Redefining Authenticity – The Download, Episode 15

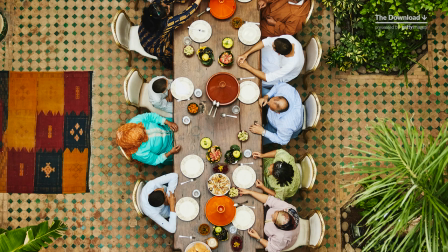987s
We got a lot of input from our local production team to make sure everything was right.
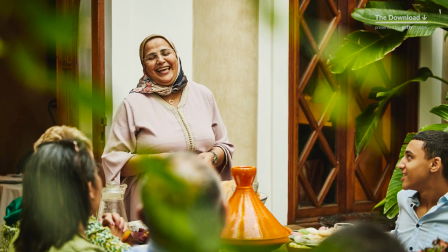993s
So all this is created, the compositions, the color palette, the catered meal, and the 12 chairs we had to rent.
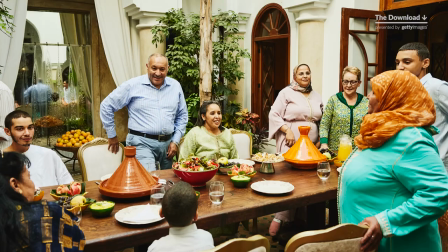1001s
So the original ones were hot pink, had tall backs, would have stuck out of everyone's heads.
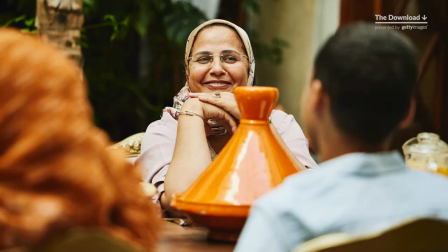1007s
So the scene feels real, but everything has been planned except the interactions of the family.
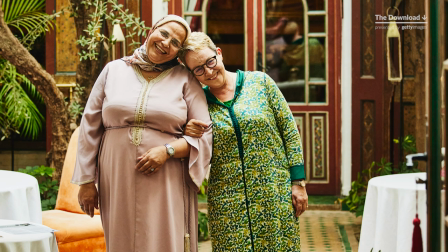1015s
So that's some of the imagery from these two new projects.
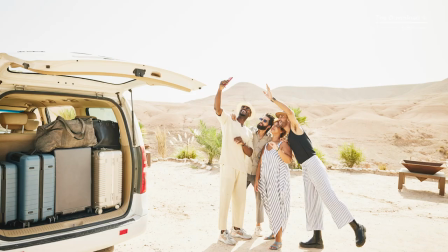1018s
Tom, like many of our other contributors, continue to evolve, try new approaches, look for new regions and topics to shoot.
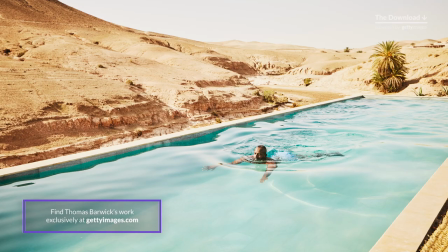1027s
And you know, these big projects don't occur by happenstance.
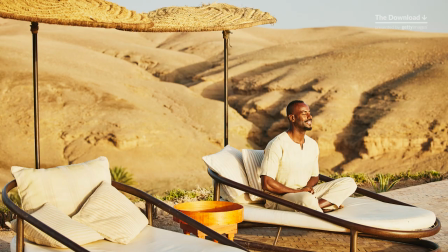1031s
A lot of investment of time, collaboration, internal and external expertise go into creating this imagery.
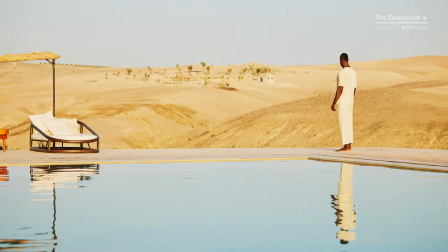1039s
And he's not the only contributor who does these large productions. So Guy's gonna take you through a couple more contributors and their projects that are happening all over the world. Brilliant, thanks Amy. God, it is so inspiring to hear about the work that goes into creating content like this, the care, the attention to detail, the reliance on years of expertise and how things are approached. So yeah, like Amy said, I wanted to highlight a few other recent productions that we approach in similar ways. One is a shoot from a contributor called Flash Pop.
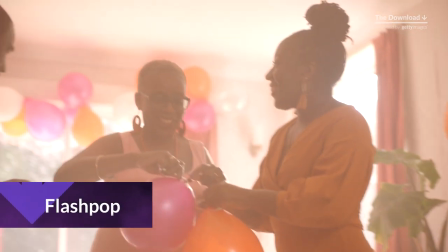1078s
This is a shoot that focused specifically on a multi-generational Black family celebration.
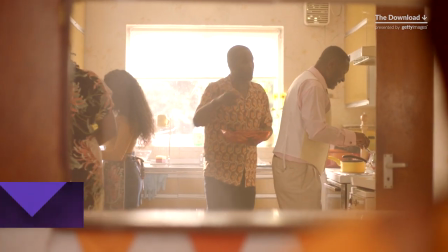1084s
This came straight out of some of our needs through our internal needs tools and visual GPS.
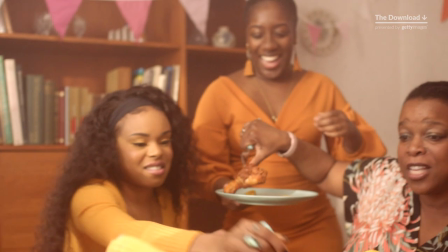1091s
And here are the things to think about and to look at as we showcase the imagery is the careful casting choices.
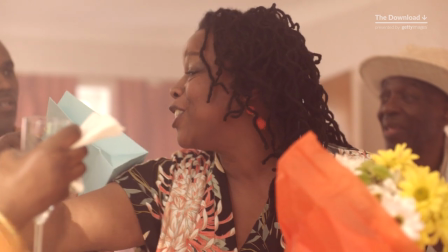1097s
These people didn't know each other. So this was, you know, this was cast like a small film.
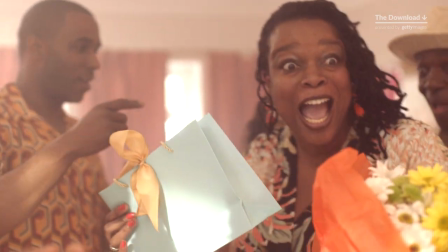1103s
And how do we put people together in a way that really resonates, where you kind of can get a sense of that connection? The location was very carefully considered and vetted.
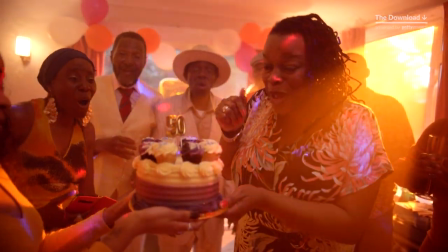1114s
And off the back of the location, there was a very specific color palette that was pulled into kind of the creative briefing,
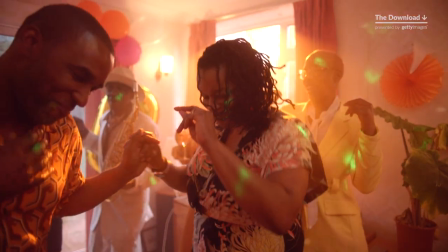1121s
again, to really tell a cohesive story about family, about togetherness, about fun and connection,
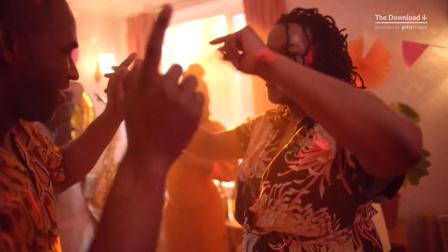1128s
all with this kind of nostalgic summery vibe that we see in the imagery, despite the fact that this imagery was shot in the middle of winter and it happened to be in the middle of a snowstorm. But hopefully you would never notice that. You would never be able to tell that looking at the imagery. Another production I wanted to highlight is an amazing esports shoot that came in from a partner we work with called Mascot, who are based out of Sweden. This is a huge production, and we'll show you some of the imagery.
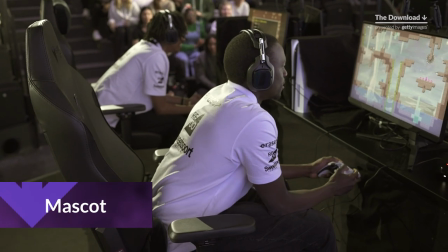1155s
This came out of, again, specific needs around esport and trying to create something that felt like a genuine big esport competition.
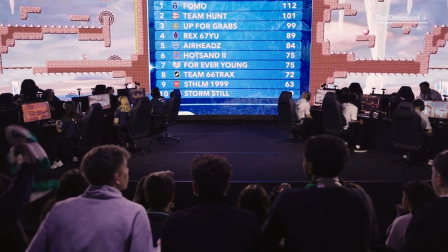1163s
So in this case, we do look to genuine editorial
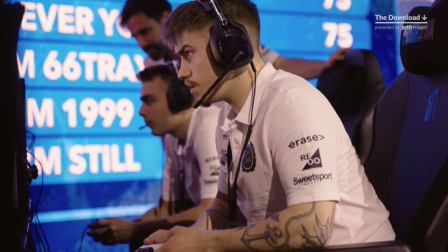1169s
news-based imagery for the inspiration to make this feel as real as possible.
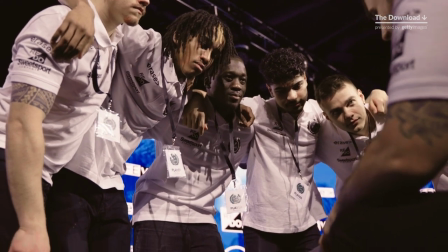1174s
So that comes down to the moments we focus on, the way it's lit,
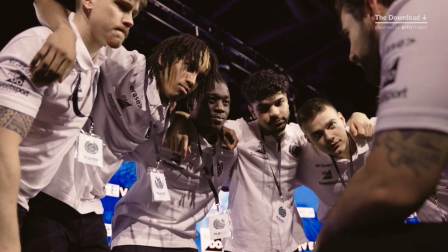1177s
the camera angles, where the cameras are positioned, the styling, huge here, the logos,
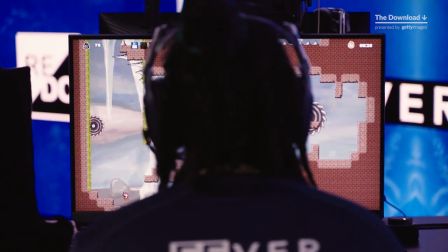1183s
the visuals on all the monitors, because all of that had to be created for this shoot. The logos were all created so they could all be released. So all of this is a fabrication to mimic the sense of a real esports competition.
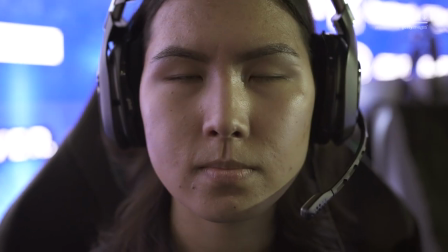1197s
And then bringing in those other elements too, like really brilliant casting that would be more inclusive.
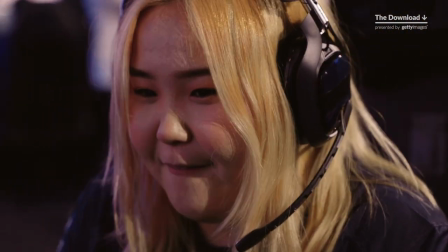1202s
We recognized our content didn't have a lot of female gamers and didn't have a huge amount of diversity in terms of ethnic diversity.
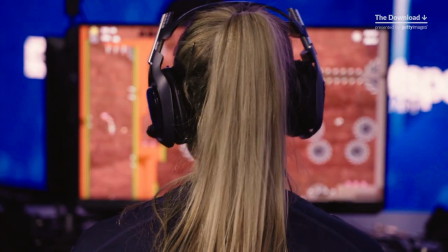1209s
So these are some of the factors that also layered into that production to really make it feel special. And the last one I wanted to highlight is from contributor Klaus Wedfeldt. This is a brilliant studio portrait shoot.
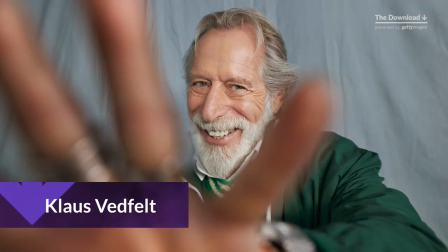1223s
In many ways, it would seem quite a simple shoot, but again, I think its simplicity is really deceiving.
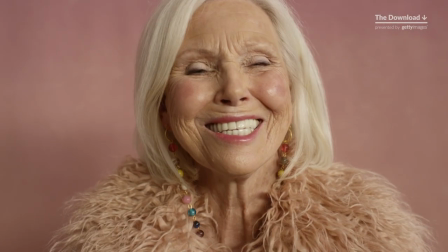1228s
A huge amount of consideration went into pulling together a shoot like this, working really carefully with his art director.